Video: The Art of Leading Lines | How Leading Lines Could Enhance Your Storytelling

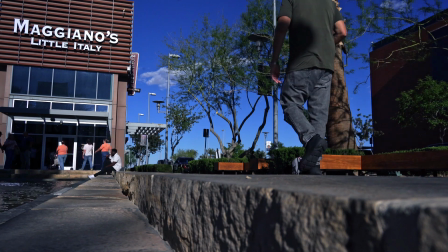because I choose a spot that's right next to water. So hopefully the sound isn't as bad, but I'm pretty sure y'all wondering what I'm doing way over here. And this is the art of leading lines.
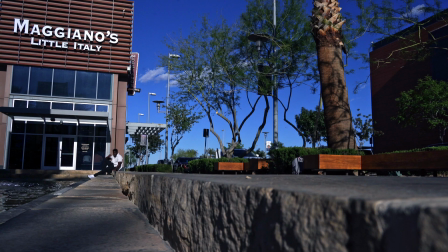So what's leading me is these steps. And so I chose these steps so that way y'all can get the idea on how leading line works. Leading lines is used for a lot of different scenarios, whether that's film,
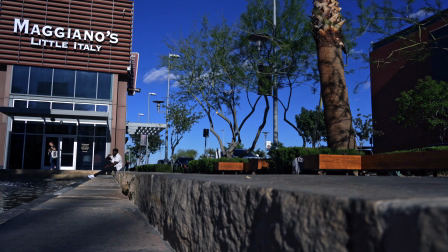photography, even just getting composition, you know? And it's so important because that's how you angle your shots. You're able to see a different angle of life.
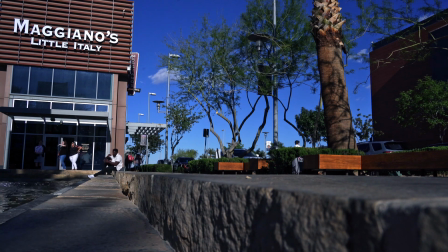So I'm gonna go through a whole different type of areas on how leading lines could be used, displayed, and also can be showcased in each area.
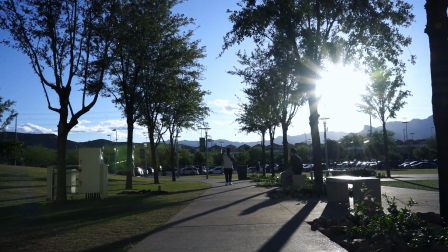Even in this park here, as you can see on top of the trees, you see the leading lines that is going toward my direction. Now, if it wasn't for these lines, then you wouldn't see me walk in this type of direction.
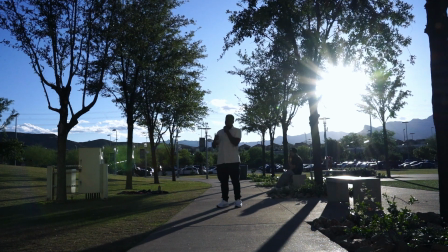But the lines is having this type of guidance, so that way you're able to stay with the subject, stay with the character. So as us filmmakers, it's very important for us to make sure that we add those significant leading lines.
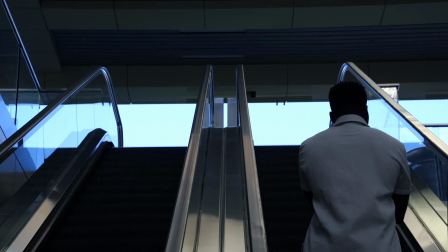We never know what kind of stories could be told with leading lines.
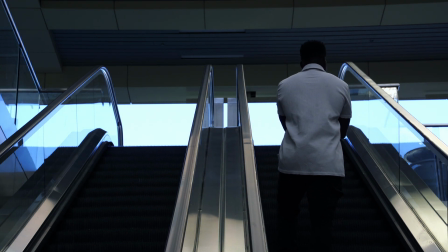We never know where the character could be going or who could be coming.
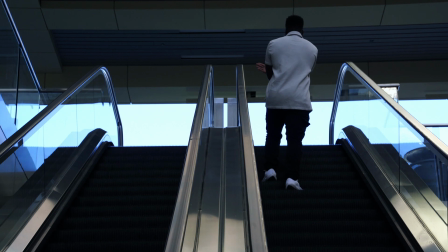Let's just imagine we had a character coming down, right?
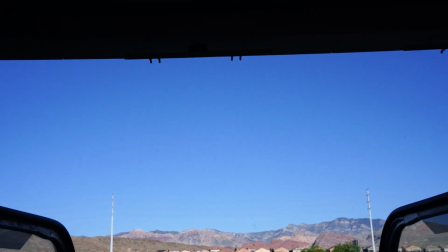What would that character be doing? Why are they coming down? What's the purpose of their journey?
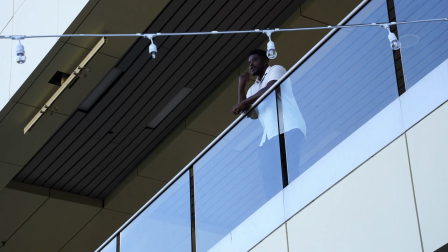The other thing that I love about leading lines is that it can create any story that you want to create.
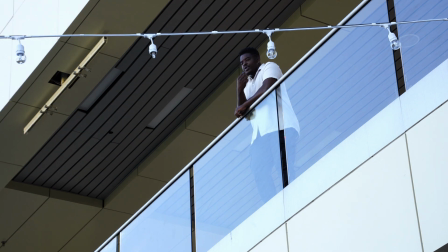Whatever type of story you want to create.
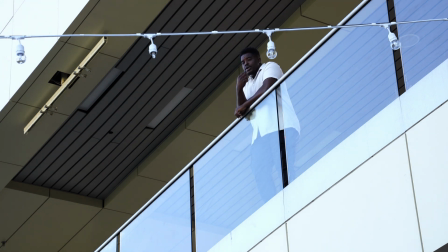Whether that's the character, the background, the setting, the tone.
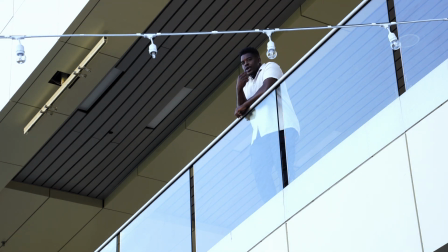Within showcasing leading lines, it can give us, the viewers, a reason to pay attention to a certain scene.
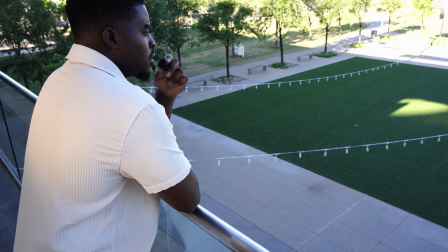Leading lines are shown in every scene that we see in films. And there's times where we don't notice it, but it's there.
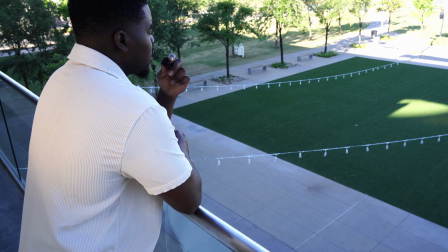But that's how good and how unique leading lines can be. And leading lines could be shown any direction.
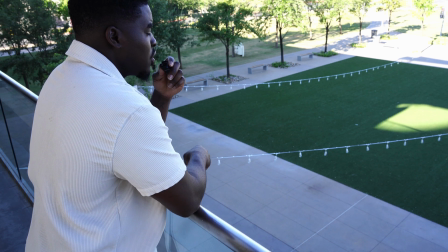It could be shown with any shape. It could be shown wherever you're at, really. For instance, follow me.
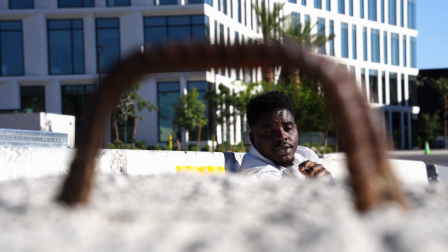Here I want to showcase framing with leading lines and how both can just play
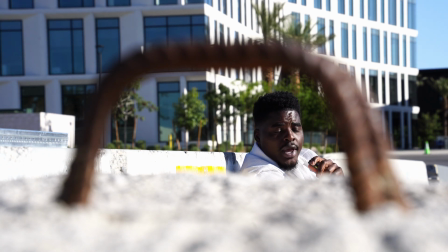and create a story together. How we can shape the scene into a certain way.
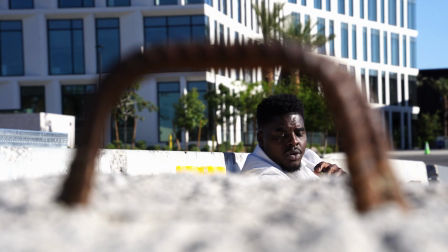And it's amazing to me. Here we have this metal frame. While I'm sitting upon this stone rock, you can say.
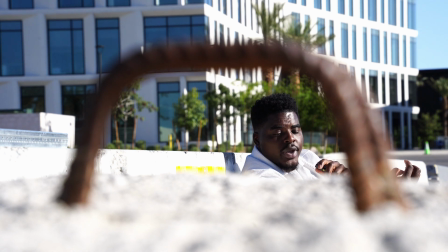Notice how the metal bars are showcasing foreground.
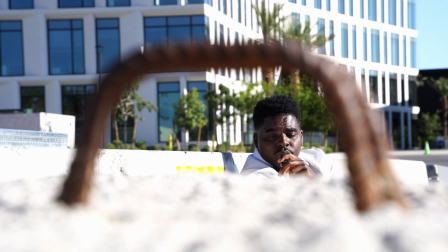And within that foreground, we have this leading line here to show exactly where your eye should be going to. And I'm gonna have a separate video about framing.
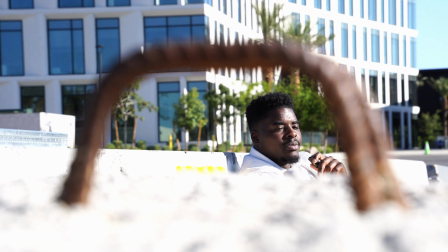But I definitely want to just showcase how framing could help with leading lines. And then even with that too, you still have the outer layer being framed.